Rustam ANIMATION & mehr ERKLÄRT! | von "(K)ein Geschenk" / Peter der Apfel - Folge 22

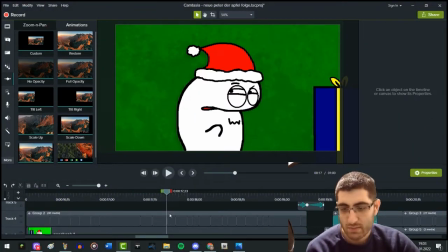[0:00]
wir gehen natürlich weiter es sollte nicht so langweilig werden was ich nicht glauben kann ist dass es mit der gedankenblase so smooth gelaufen ist ich dachte die würde komplizierter werden
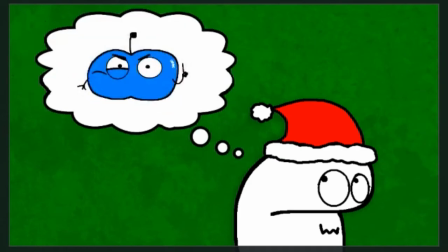[0:08]
und zwar ich glaube das war gar keine zeichnung von mir
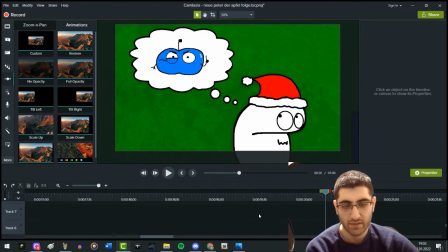[0:13]
sondern es war ein green screen effekt den ich runtergeladen habe richtig scheiße
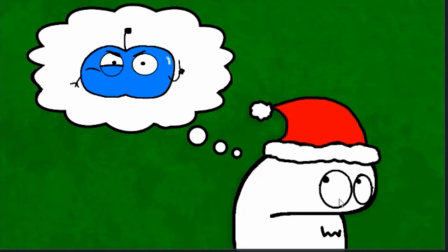[0:18]
aber ich muss es halt trotzdem alles getrennt zeichnen ich musste zeichnen wie jacko in diese ecke hinschaut und im prinzip einfach ist da ich jetzt
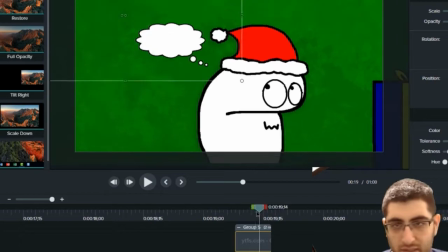[0:26]
mal das ist hier ja doch ja doch hier kann man sehen das ist ein effekt den ich hinzugefügt habe aber peter wurde halt gezeichnet und eingefügt hier ist
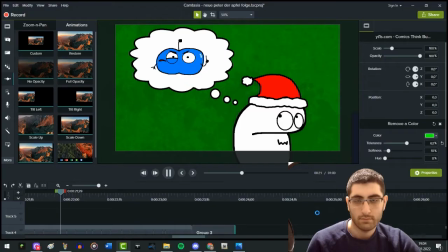[0:34]
ein blend effekt er soll ja nicht aus dem nix erscheinen das passiert auch ziemlich oft dass das
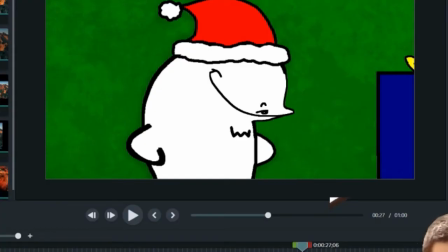[0:43]
programm einfach die ganze leckt und es geht mir so auf die nerven hier ist noch ein etwas crazyer zoom ich habe ich das bild noch ein bisschen gedreht mit dieser funktion hier kann man es drehen
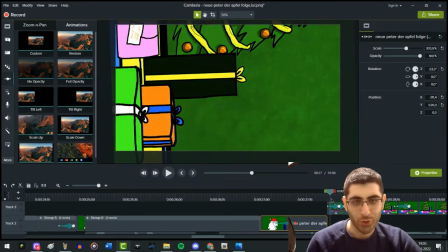[0:51]
und dann kommt etwas was gar keinen sinn gemacht hat
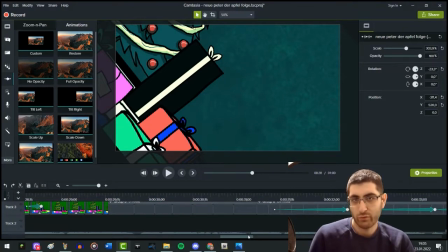[0:56]
weil ich habe eine dubstep szene hinzugefügt die war eigentlich gar nicht geplant die stand nicht in meinem drehbuch drin ist einfach total die arbeitsweise von peter dapfel manchmal gibt es einfach nur Witze nur damit es Witze gibt und hier gibt es noch crazierere
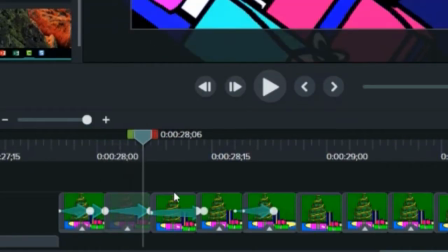[1:10]
kameraeffekte ich habe hier im sekundentakt die bilder noch mal eingefärbt in andere farben hier
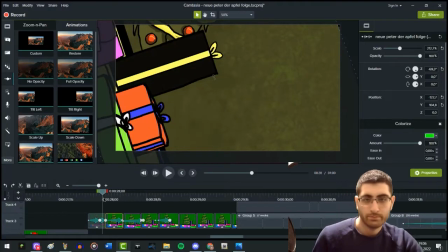[1:17]
ist alles rot eingefärbt also pink hier ist alles grün und da wechseln sich halt alle Farben ab, mit einem Zoom kombiniert.
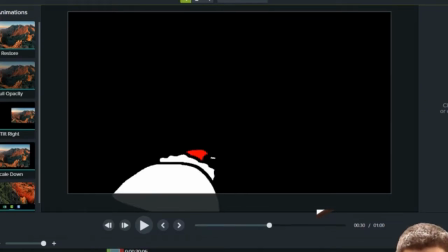[1:25]
Das hier war tatsächlich eine Zeichnung, die ich auf dem Blog gemacht habe. Die war Teil meines Drehbuchs.
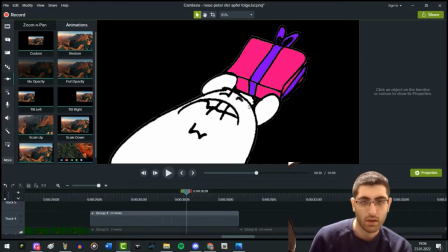[1:30]
Das musste einfach dabei sein. Womit ich angefangen habe, in dieser Schaffel ist auch traditionelle Sachen einzufügen, die ich mit Hand gezeichnet habe.
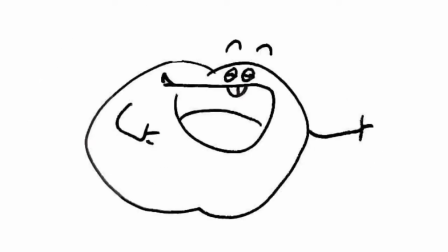[1:37]
Die werden dann gescannt und eingefügt. Das ist wohl heftig, weil es gibt manchmal so Sachen, die kann man einfach nicht auf dem PC zeichnen.
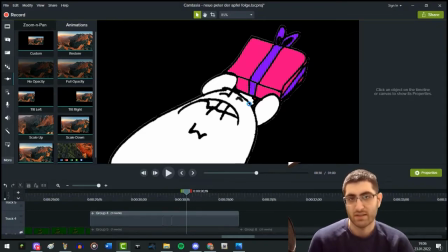[1:42]
Die kann ich nur per Hand zeichnen. Ist auch viel besser und es geht viel schneller. Wir haben eine Folge vor, die kommt vielleicht Mitte vom Jahr und ich glaube, ich glaube, die würde ich gar nicht machen, wenn es nicht die Option geben würde, dass ich mit Hand zeichnen könnte.
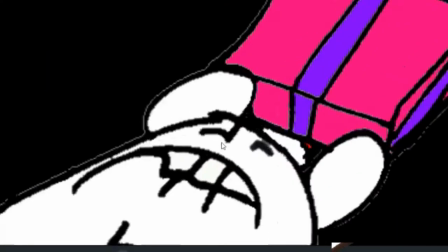[1:53]
Weil es wäre einfach, ich glaube, es wäre zu viel Aufwand. Das einzige Problem bei der Sache ist, ich muss halt auch immer den Hintergrund entfernen.
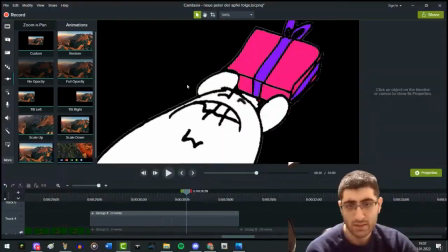[1:59]
Da bleiben diese weißen Reste da stehen. Ich weiß nicht, wieso. Das geht halt nicht weg. Also ich habe halt basically Jacko gezeichnet.
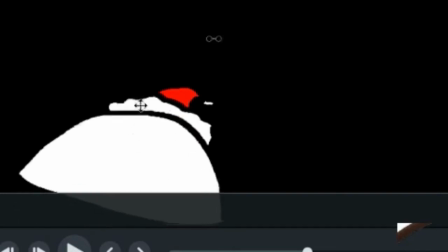[2:04]
Und ja, ich muss das tatsächlich zeichnen. Das ist nicht mal sein richtiges Modell, sondern ist einfach nur diese Spitze da.
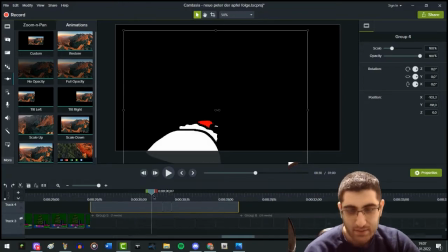[2:13]
Ja.
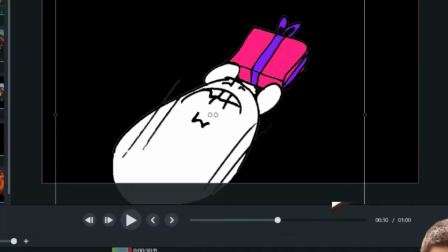[2:14]
und ich habe auch immer schön darauf geachtet dass diese mütse immer benutzt wird ja ist noch kurz die striche zum signalisieren von geschwindigkeit wisst ihr
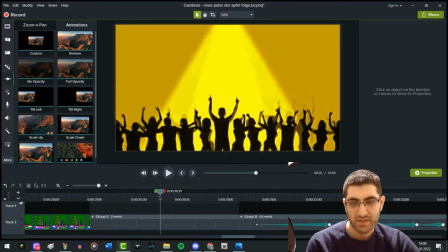[2:22]
das video hier ist auch von youtube ich habe gedacht okay so ich übertreibe mal ich übertreibe mal voll meine lage und benutze einfach mal diese party sequenz die
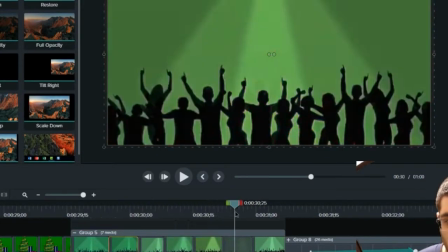[2:32]
habe ich auch verschieden eingefärbt an verschiedenen stellen zusammen sieht es dann halt so aus
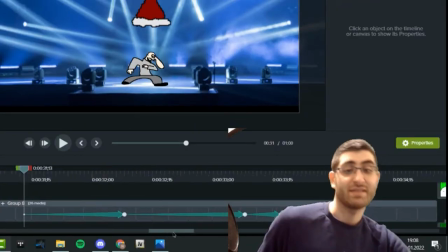[2:36]
die beste szenen aller zeiten kommt jetzt und zwar macht Drake Russam.
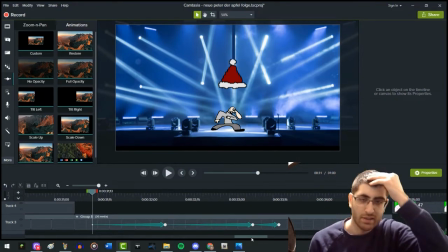[2:42]
Diese Figur hat wieder einen Auftritt. Das war auch gar nicht geplant. Aber ich hab mir dann so gedacht, hey komm so, wie wär's wenn er wieder tanzen würde.
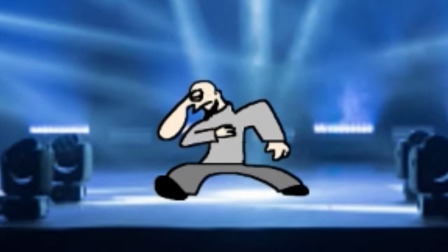[2:48]
Tanzen ist eigentlich sogar ziemlich schwer zu zeichnen. Wenn man irgendwas falsch macht, dann kann es einfach zu zackig aussehen und total billig.
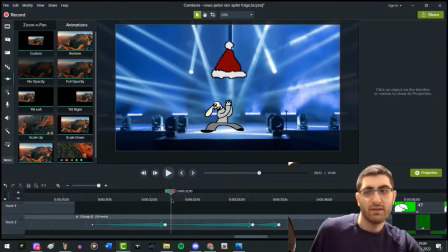[2:58]
Das war auch gar nicht mal so einfach, um mir zu überlegen, hey, so wie können die Tanzmoves aussehen. Ich hab hier gar nichts zur Referenz gehabt.
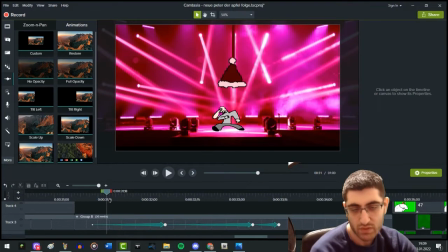[3:03]
Jedenfalls ist Stampfen ein totales Element von Russam. Oh und...
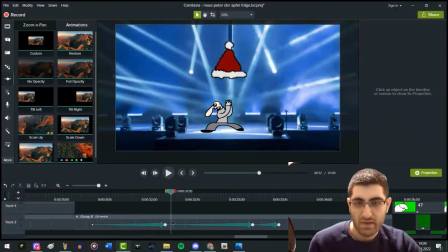[3:09]
Man kann hier auch sehen, wie ich hier die Kamera schwenke und so es wertet es halt noch mal auf und hinten im hintergrund ist auch noch mal die
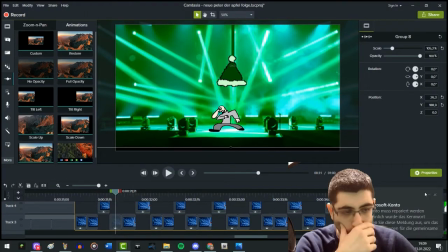[3:17]
verschiedenen farben das war ziemlich viel arbeit wie man hier sehen kann also es ist nie einfach so eine folge zu machen glaubt mir ist auch
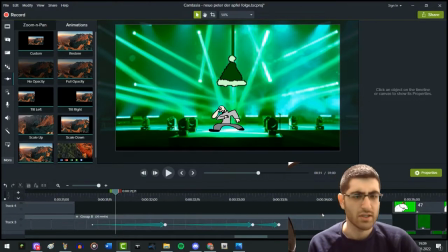[3:23]
der grund warum halt auch nicht so viel rauskommt das ist nicht der grund aber es ist ein grund warum die folgen nicht wirklich nach einem tag oder so raus kommen oder warum die nach einem tag fertig sind ich
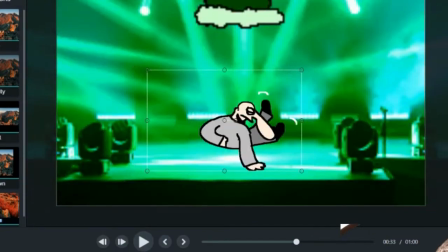[3:34]
wollte dann halt auch dass er spinnt und hier wird es interessant weil eigentlich hatte ich vor dass
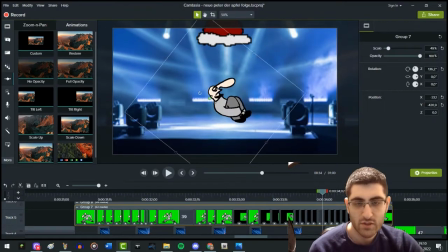[3:42]
er wie ein normaler mensch so auf diese weise spinnen würde und zwar auf seinen arsch aber da haben wir die folge mit
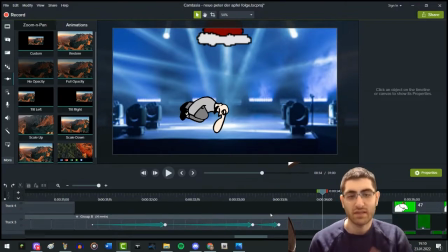[3:52]
dm angeschaut er hat gesagt du hast die chance verpasst er hätte auf seinen sinken spinnen können da habe ich halt gedacht okay komm ich mach es rein wir haben noch einen tag zeit reicht also animation credits gehen auch an ihn raus um
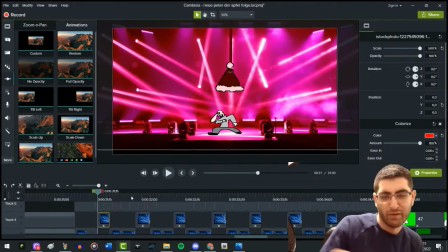[4:07]
das halt auch auf einen nächsten level zu bringen habe ich halt gedacht wie wäre es wenn er live performt auf so eine bühne das bild ist auch von google
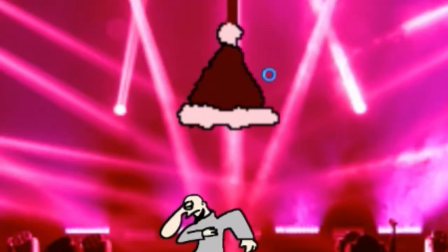[4:13]
diese mütze hier habe ich eingefügt ich wollte trotzdem dass hier so ein weihnachtszeit werden eigentlich hätte ich ihn vielleicht sogar auf seinen kopf gesetzt
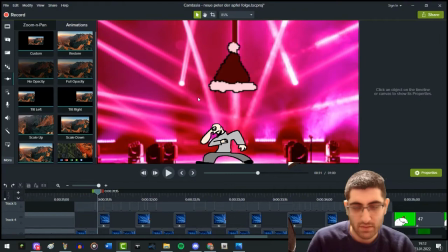[4:20]
aber das wäre zu viel arbeit gewesen weil die animation war schon fertig und es war schwer es noch mal auf seinen kopf zu platzieren und so kam es halt zustande
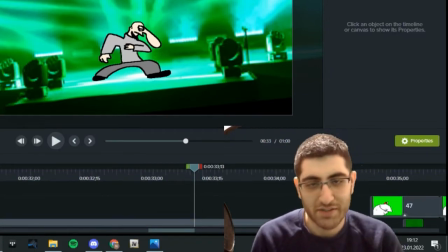[4:26]
eigentlich sollten halt wirklich nur drei sätze werden dann wurde als sowas da draus sowas wurde eingefügt ja aber so kann man halt sehen
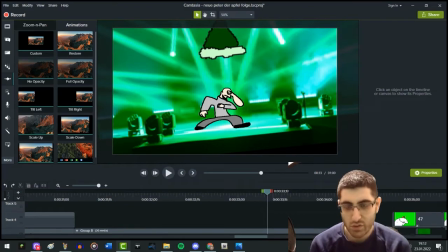[4:33]
wie der arbeitsprozess immer bei uns ist wie schon vorhin gesagt manchmal kommen da auch so spontane ideen
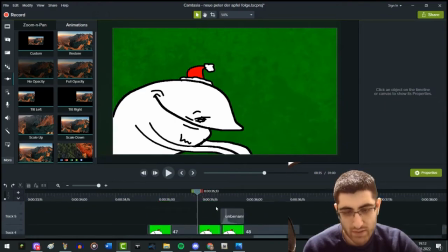[4:41]
ja und ich wollte ein funny sound haben soll mich interessiert von wo ich den sound hab weil es klingt nach so einem spongebob schritt um ehrlich zu sein vielleicht habe ich sogar den exakten sound ja doch ich glaube ich habe den ich habe so einen sound benutzt von spongebob
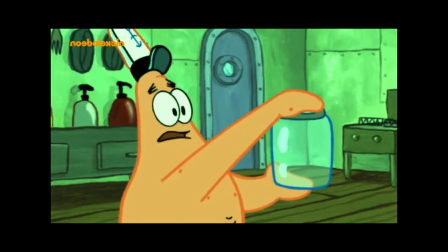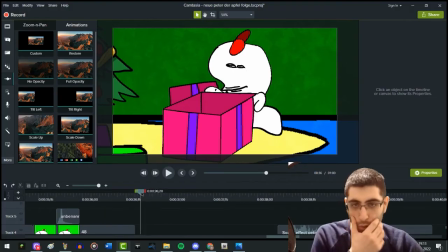[5:00]
weil das sollte halt funny klingen das war auch teil von meinem originalen storyboard also meine mein drehbuch es
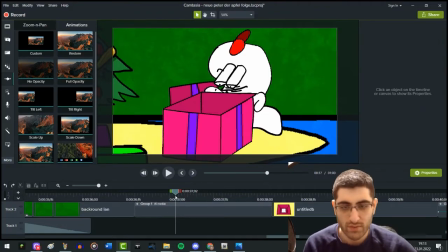[5:07]
sieht schon ein bisschen trachig aus ich habe mir so gedacht sieht es nicht so bisschen zu komisch aus in einer schlechten weise aber ich habe es halt trotzdem gelassen ich glaube sogar dass er am
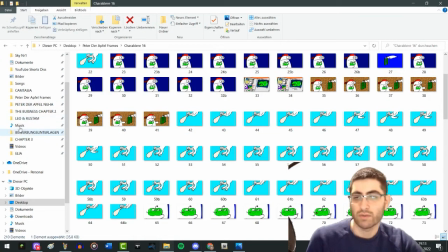[5:14]
anfang gar nicht reingeschaut hat ich glaube er hat nur irgendwas rausgeholt ja hier sind gelöschte
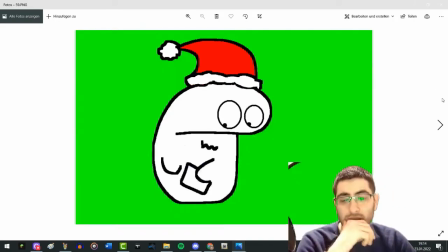[5:20]
10 und so hier gut er schaut rein aber es wollte eigentlich anders sein
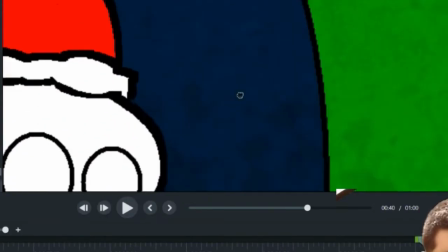[5:25]
hier ist übrigens peter mit onkel jack zu sehen ich habe auch voll bock
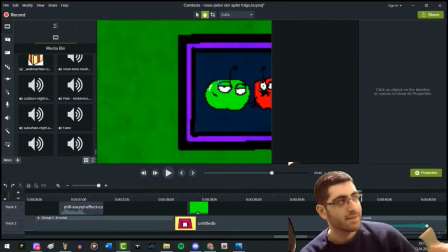[5:30]
bekommen sachen einzubauen die halt die halt hinter der kamera stattfinden in der folge youtube shorts gab es also eine besondere sache die hintergrund zu sehen war zum beispiel schaut die folge an Ich zeige es nicht hier.
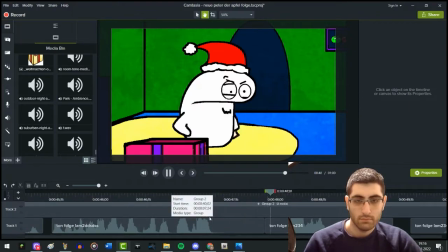[5:42]
Ihr müsst es anschauen.
Und du kriegst es erst einen Tag später? Hey.
Hier war auch ein sehr starker.
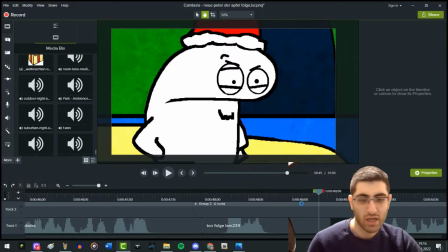[5:52]
Für den Drama gab es hier dann nochmal so eine starke Kamerafahrt. Und dann geht die Kamera nochmal zurück.
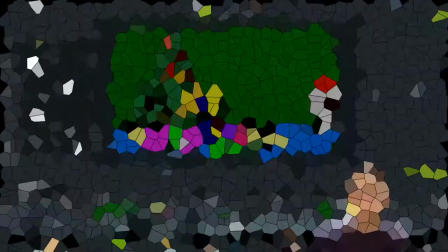[5:58]
Ich bin gut in der Mongers. Das war eigentlich alles. Wenn ihr weiter solche Videos sehen wollt. Oder sogar einen Vorschlag habt.
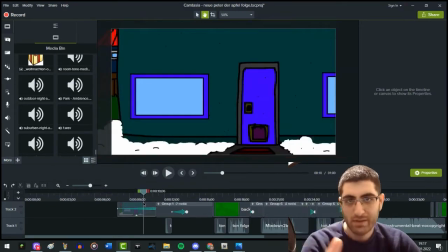[6:03]
Zu welcher Folge ich so ein Video machen sollte. Dann schreibt es in die Kommentare. Oder lasst ein Like da. Ja. Es kommen noch weitere Folgen irgendwann. Und ja. ich bin raus